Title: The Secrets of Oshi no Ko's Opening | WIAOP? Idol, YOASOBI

There are so many different ways that anime can draw us in. Pulse pounding. Nah, too wordy. So, Oshi no Ko. It's an anime with an opening, and you don't need me to tell you that opening's pretty great.
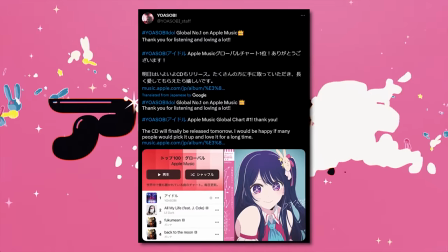It was the number one song in the world outside America. I'm sure you've heard it in a lot of TikToks. And today, we're here to analyze a bit of the song itself, but mostly the animation that goes with it in the opening credits,
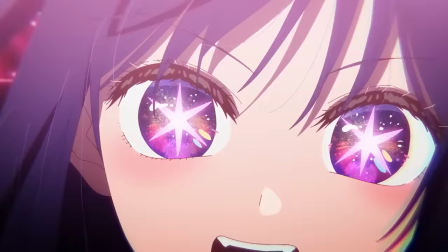which is full of symbolism and cinematic storytelling that conveys way more about the show than you might have realized. Not nearly as much as the Chainsaw Man OP, as you can probably tell from the timestamp, but that's why I have this second channel, so I can do these sort of short,
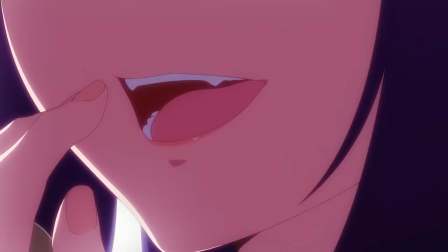fun analytical videos again without risking the algorithm's wrath against the bigger stuff on Mother's Basement, where, funny coincidence, I just today also posted a big honkin' look back at the whole first season of Oshi no Ko.
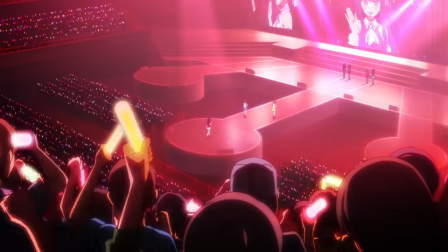And I'd really like to keep this analysis nice and light to give you time to go check that out when we're done, so let's dive right in.
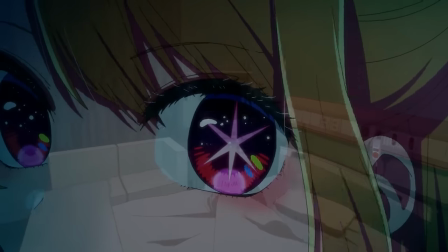As the OP begins, we slowly zoom in on the TV/I Hoshino shrine in Sarina's dark, recently vacated hospital room,
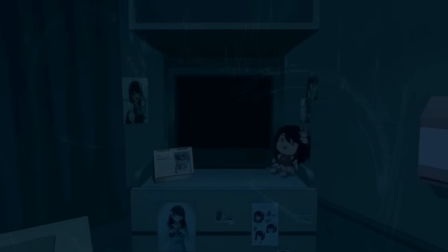with five of our principal performers' eyes fading into superimposed view and turning to the camera one after another.
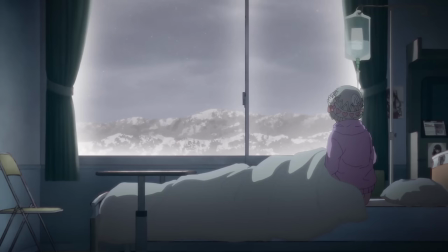An optimistic interpretation of this scene is this is a night when Sarina is sneaking around the hospital or practicing her dancing, whereas a pessimistic, let's be honest, realistic reading, is that this is the night she died.
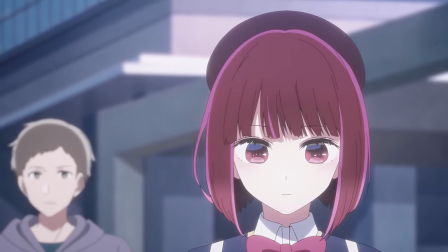Four of the five characters who appear here had their lives touched in some way or another by Ai in the past.
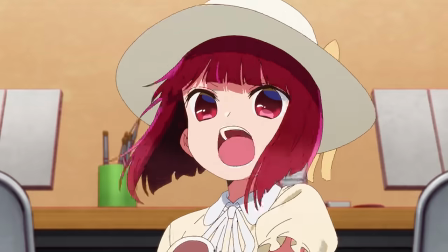Aqua and Ruby, most obviously, as her children, but Kana's appearance on set with Ai, and more importantly Aqua, changed the whole trajectory of her life. And Akane becomes tied up in Aqua's life by studying Ai to imitate her on the dating show.
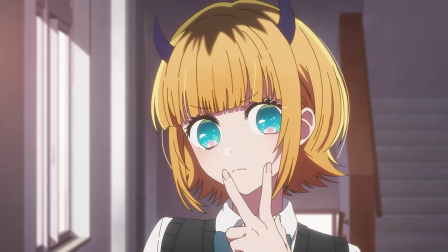Mem-cho is the only one who doesn't have any confirmed link to her so far,
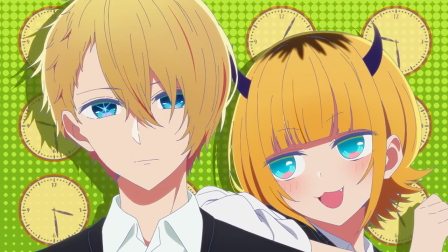but given that she's secretly 25 and has aspired to be an idol since she was a young girl,
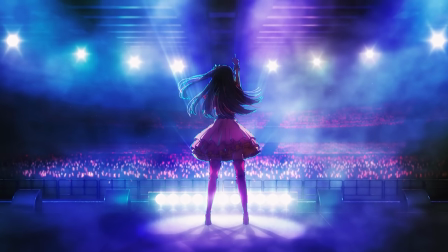the timing does line up for Ai to have been her inspiration as well.
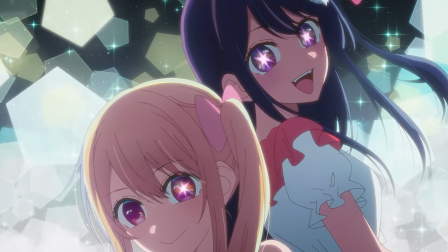And it would be quite appropriate if all of these characters did look to Ai for guidance and inspiration in one way or another,
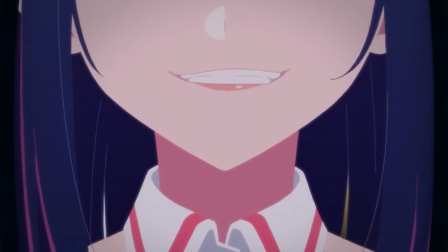because of course it's Ai herself who suddenly appears on the television they're all looking toward, which seems to switch on by itself in the empty room. Spooky. As is the way she fades into static at the end of the shot transition. She's animated very smoothly here, singing and bobbing her head along to the lyrics of Idol, which makes sense as YOASOBI wrote it as her character song, but there's something else that's interesting about how Ai's animated here,
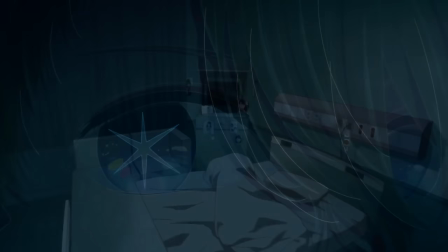or rather, how she's framed. Unlike every other character in the OP so far, we can't see Ai's eyes, and we won't for quite some time until a key emotional beat later on. Eyes are, of course, the windows of the soul.
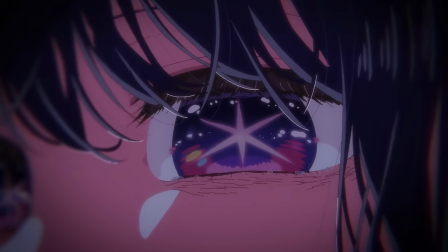They can tell us so much about a person with a single glance. And indeed, they do exactly that in this sequence. Aqua, Ruby, Kana, Mem-cho, and Akane all convey a little bit about their personalities just by how they look at the camera.
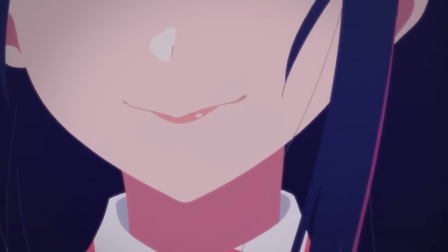And by hiding Ai's eyes from us, the OP thus implies some sense of mystery around who she really is,
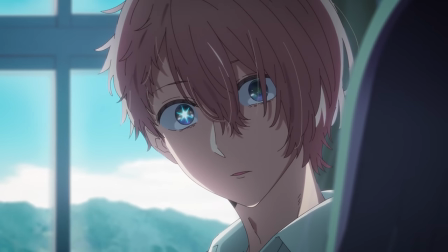which is, of course, one of the main driving factors behind Aqua's obsession with the mystery of her murder,
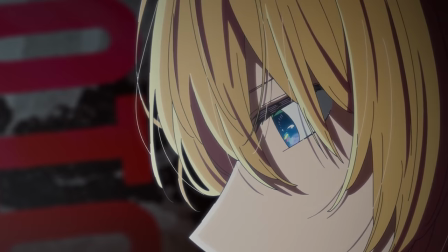the feeling that he and Ruby never really knew their mother. But let's put a pin in that for a second.
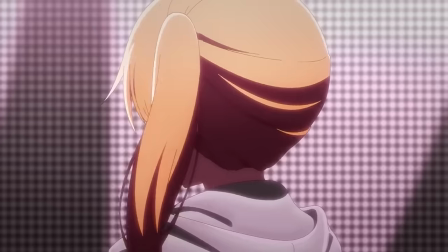The next few shots give us a clearer picture of the twins' characters.
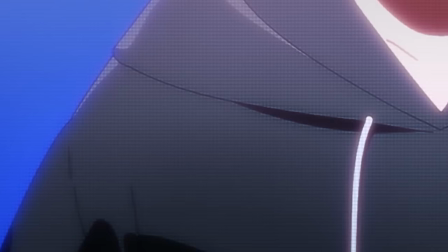First up, Aqua appears as a tiny figure in front of this huge stadium screen projecting an image of his chest,
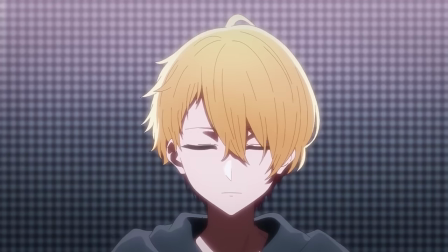the crop hiding his eyes from the audience. The camera then pulls in close, giving us, but not whoever's in front of that stage,
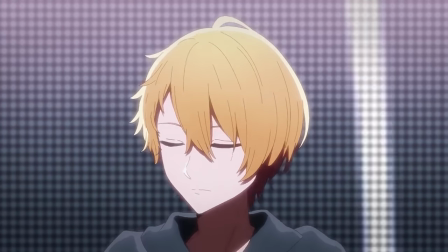a look at his expression as he closes those eyes and turns away from the spotlight.
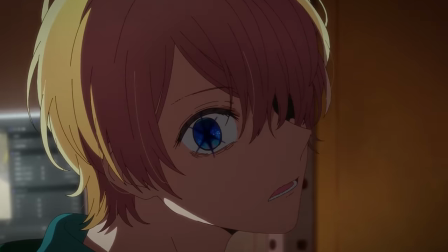The shots that follow that highlight the contrast between him and his twin.
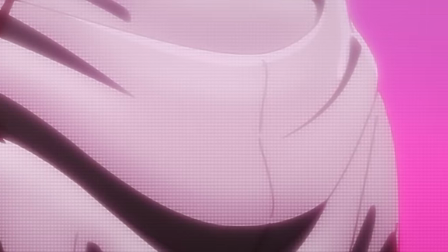Ruby is first shown looking away from the camera, the screen behind her framing her torso at a similar distance to Aqua's.